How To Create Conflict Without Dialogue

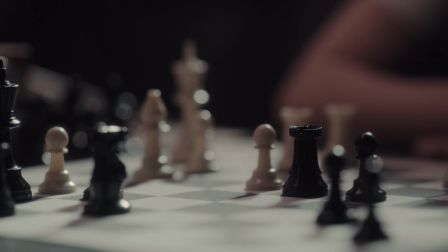(8:26)
These super close-up shots of the board also help indicate that her focus has shifted from Harry's attitude to the board and the game itself.
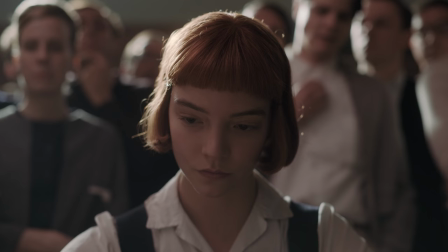(8:35)
The shallow depth of field and the camera's tight focus on the pieces conveys Beth's tight focus on those pieces.
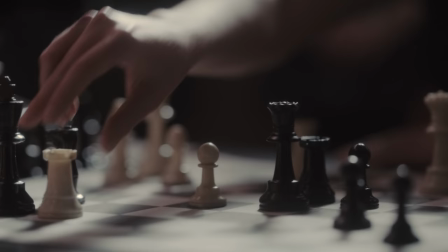(8:42)
In shifting her focus and gaining the upper hand in the game,
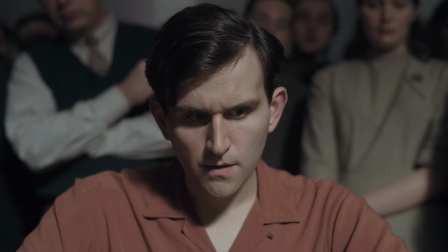(8:45)
Beth achieves her goal from the first half of the scene, shaking Harry's attitude, and some of the conflict of the scene is resolved.
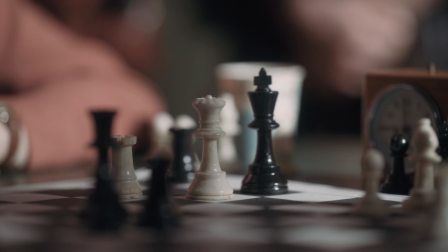(8:52)
At this point, even though someone not familiar with chess might not be able to know what's happening on the board,
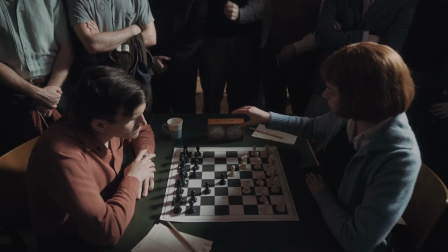(8:58)
the position of the pieces on the board does gain some symbolic significance.
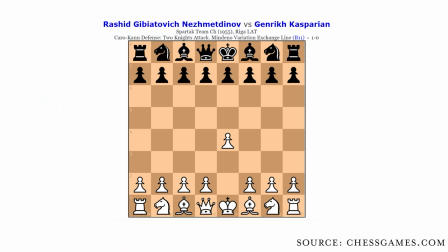(9:02)
The game in this scene is a recreation of a real game from 1955, played by Rashid Nazmetunov and Jenrik Kasparian. This specific game is one that ends with White's Queen and Black's King directly beside each other.
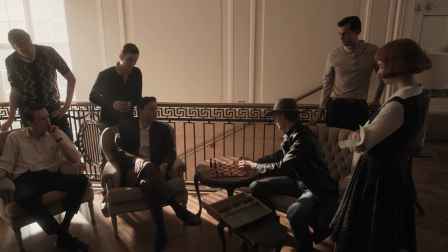(9:15)
Part of the narrative conflict of this scene, this episode, and the show as a whole is Beth navigating a world that is dominated by men.
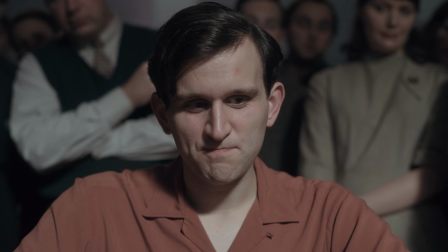(9:24)
Representing Beth with the queen and Beltic with the king allows the scene to end with the clear symbolism of the queen defeating the king.
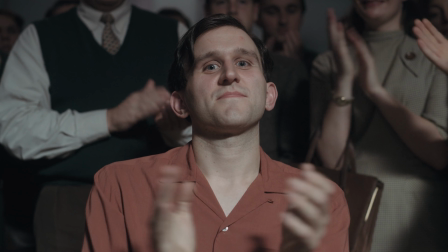(9:37)
The scene has resolved its immediate conflict of Beth's confidence being shaken by Harry's casual attitude,
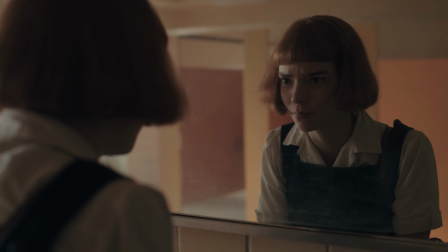(9:43)
but it leaves some unresolved conflict to build suspense for the rest of the show.
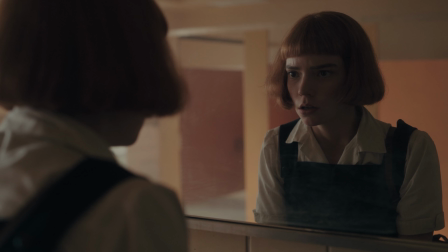(9:48)
We're left with the question, did Beth win because of the effect of the drug itself, or did the drug simply restore her confidence so that she could win using her natural ability?
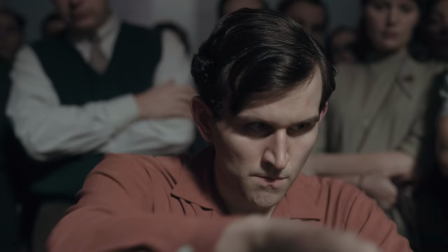(10:00)
And we'll have to continue watching to find out. It's not the lack of dialogue that makes this scene so great, there's a lot of great scenes with dialogue throughout the show,
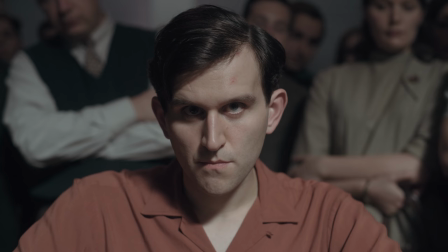(10:08)
but when the dialogue is stripped away, it helps us see clearly the elements of the show that I think make Queen's Gambit so great. The writing and plot are compelling,
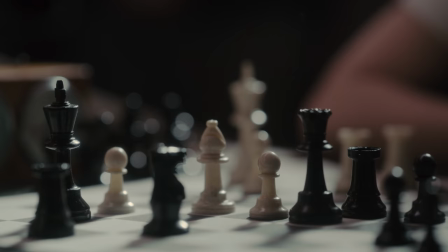(10:17)
but it's the attention to detail to visually convey the story in both the filmmaking and performances that really makes it shine.
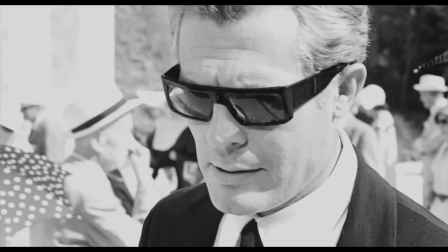(10:27)
MUBI is a hand-curated online streaming cinema.
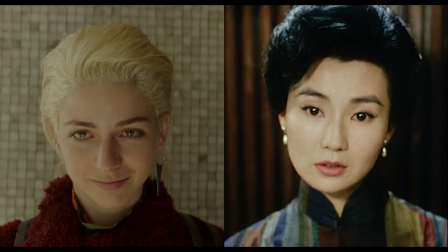(10:30)
They have a huge selection in their library, and the Now Showing section introduces a new film every day with an explanation of why it's worth your time.
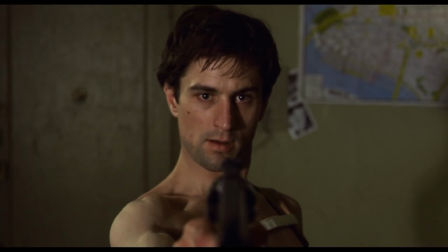(10:38)
Recently, in the library, I watched The Pervert's Guide to Ideology, directed by Sophie Fiennes.
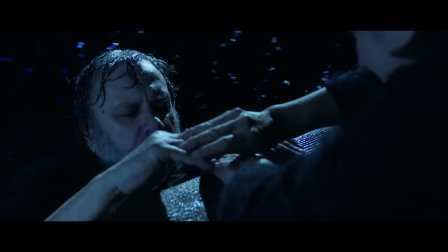(10:44)
This film is essentially a feature-length video essay. Sophie Fiennes combines clips from films and other media in pop culture
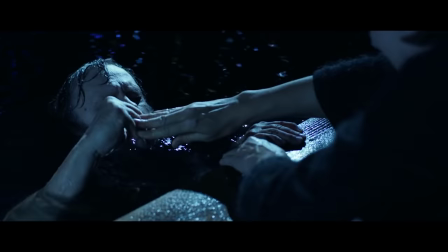(10:52)
with the philosophical and political musings of Slovenian philosopher Slavoj Žižek.
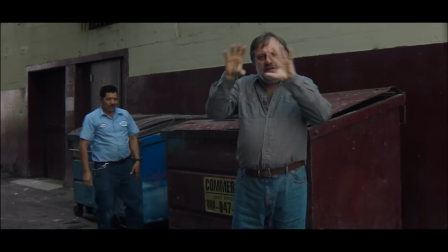(10:57)
Whether or not you agree with Žižek's politics, it's a fascinating film and a great example of the potential of video essay on a larger scale.
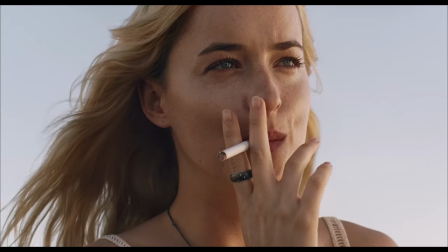(11:06)
Check out this film or any of the others from Mubi's selection of Arthouse, Independent,
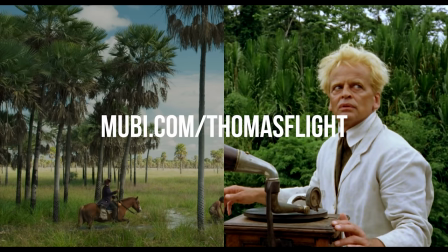(11:10)
and Farn Films when you sign up for your extended 30-day free trial by going to Mubi.com slash Thomas Flight. That's M-U-B-I dot com slash Thomas Flight. I love Mubi and I want to thank them for their ongoing support of my channel.
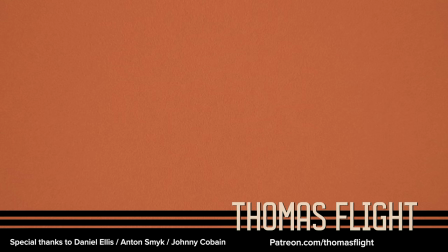(11:25)
Thanks as well to my patrons for their ongoing support. If you enjoyed this video, I did a live stream of my editing process on my second channel.
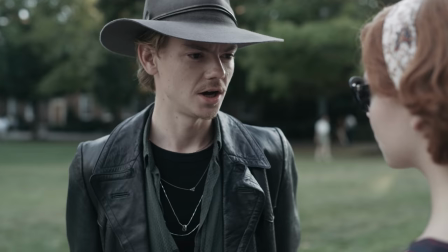(11:32)
Check it out with the link in the description and subscribe to my second channel if you're interested in future editing and Q&A live streams.